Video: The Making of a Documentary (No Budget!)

what's up everybody my name is gary lawrence and today we're diving into episode two of the behind the scenes of my most recent documentary backyard pilots i've always loved the idea of watching my dad go from porch to plane in the matter of a couple minutes and i knew that if i ever made a documentary about our backyard airstrip this would be what the opening scene revolved around. I really wanted to show that this was normal for him. Some people go to their backyard to play football or play basketball or hang up by the pool, but my dad goes to fly his plane. This opening sequence was the only one that was really scripted. The rest of the time, I was more of a fly on the wall capturing what was happening around me. On the morning of our first shoot, I woke up early to capture an amazing sunrise. I went down to the bogs behind our house and shot a bunch of scenics.
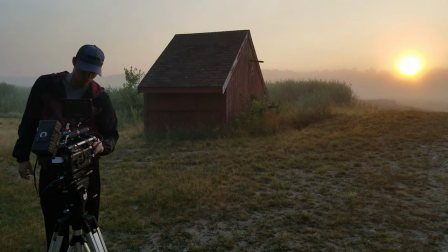Not really knowing how I would use them, but knowing I wanted to show the environment.
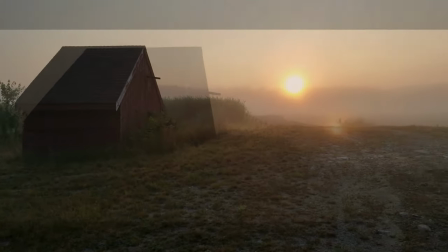The opening scene, which you can see in the teaser on my channel, is one of my favorite sequences from the movie.
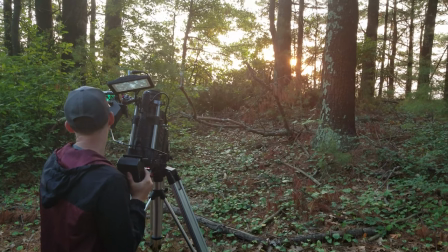The use of sound here was extremely important because I knew I also didn't want any dialogue.
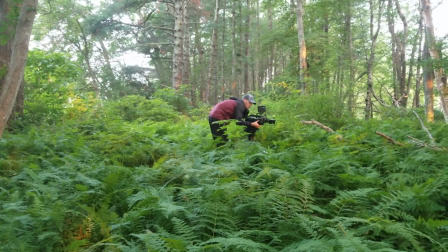I spent a long time recording birds, insects, walking sounds, and more to really draw the viewer in.
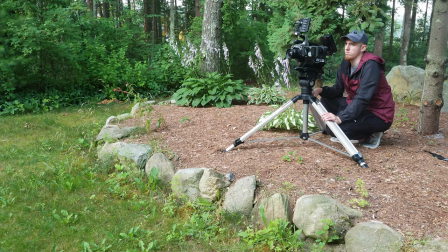But more on that in another episode. All of the scenic shots were captured with my Red One MX.
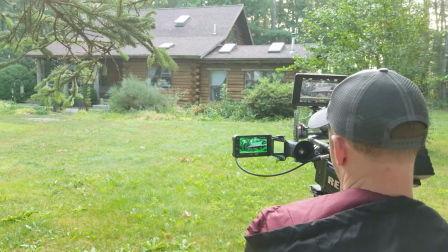If you're interested in what cameras I use, go check out episode one of the behind the scenes. I go over every camera I used in this film.
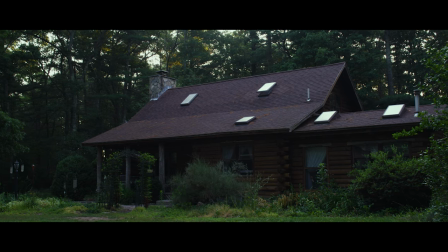Here's some of the footage from the morning shoot that didn't make the cut.
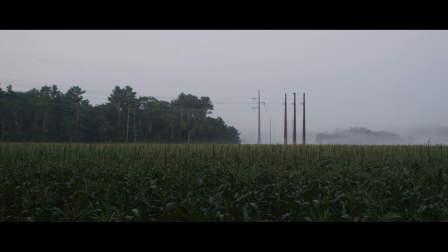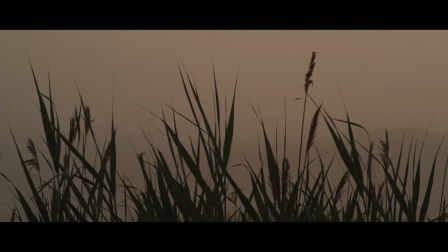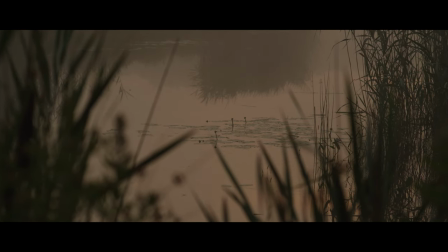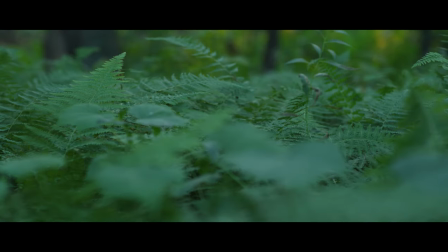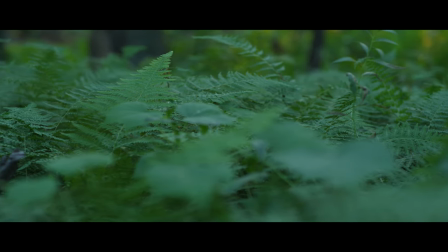After shooting the sunrise shots, I moved over to getting the porch to plane sequence that I'd been thinking about for years.
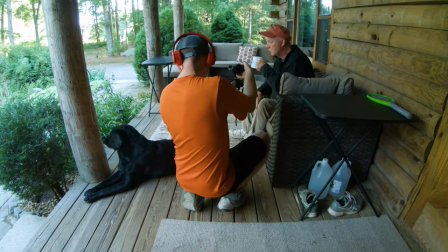I really liked the idea of starting close up on my dad's coffee mug and pulling back to reveal the whole porch.
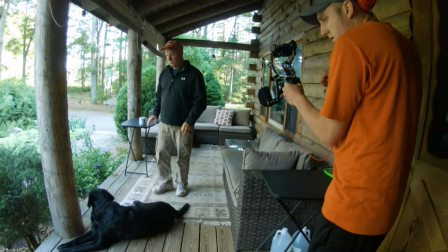I also knew that I wanted to have the entire shot as a one-er, meaning the whole shot would be one take.
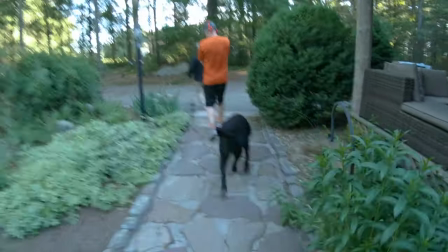The problem that I knew I would run into with this approach would be that the sequence would be too long.
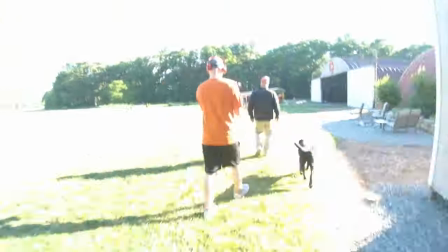After a couple seconds of walking, the audience would get bored. They would get the point by then, and it really wouldn't be serving much else.
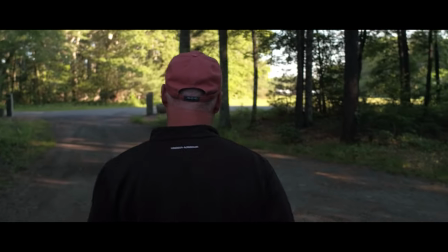To remedy the situation, I cut away to a black screen that I introduced myself as the filmmaker, my dad, and Steve, who are the main characters in the story.
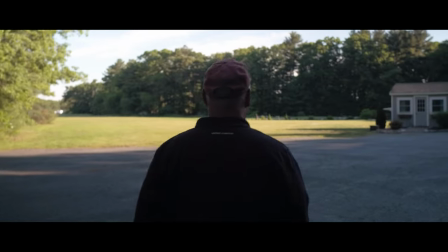This worked really well, I thought. I was able to keep the natural sound under of the footsteps, even when I cut to the opening credits,
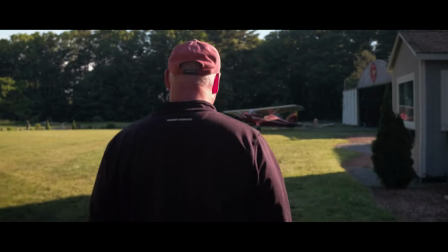and in doing so, I was able to cut some of the fat out of the one shot. I'm really happy with how this came out in the edit.
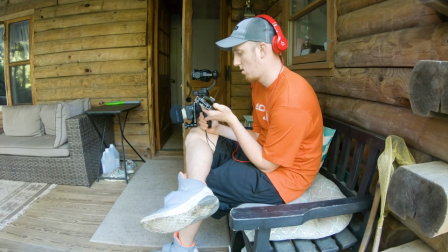The camera that I used for this sequence was the DJI Zenmuse X5 gimbal. gimbal.
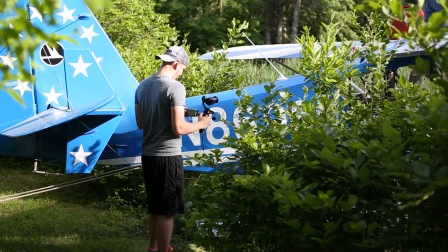This camera has a very specific skill set. I picked this camera because one, it was on a gimbal.
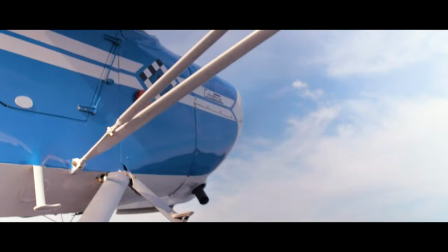This means that the camera stays buttery smooth even when walking or running. The next reason I chose to use this camera was because it was cheap.
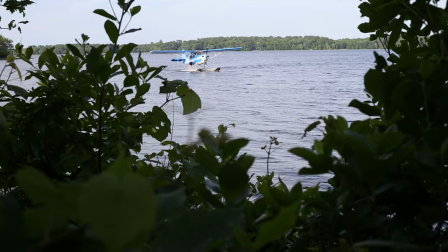I would have to spend a lot more money to rent a DSLR with a bigger gimbal to achieve the same image.
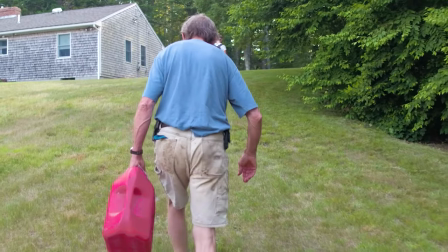Also at this point I should probably thank my dad and Steve who probably had no idea what the heck i was doing half the
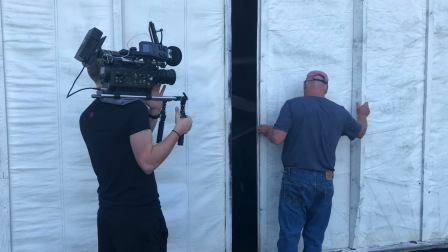time and were wondering why they had to do things over and over and over again i just hope now that they've seen the end product that they think it's
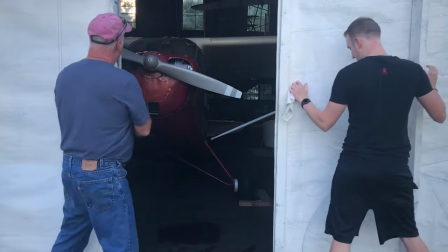worth it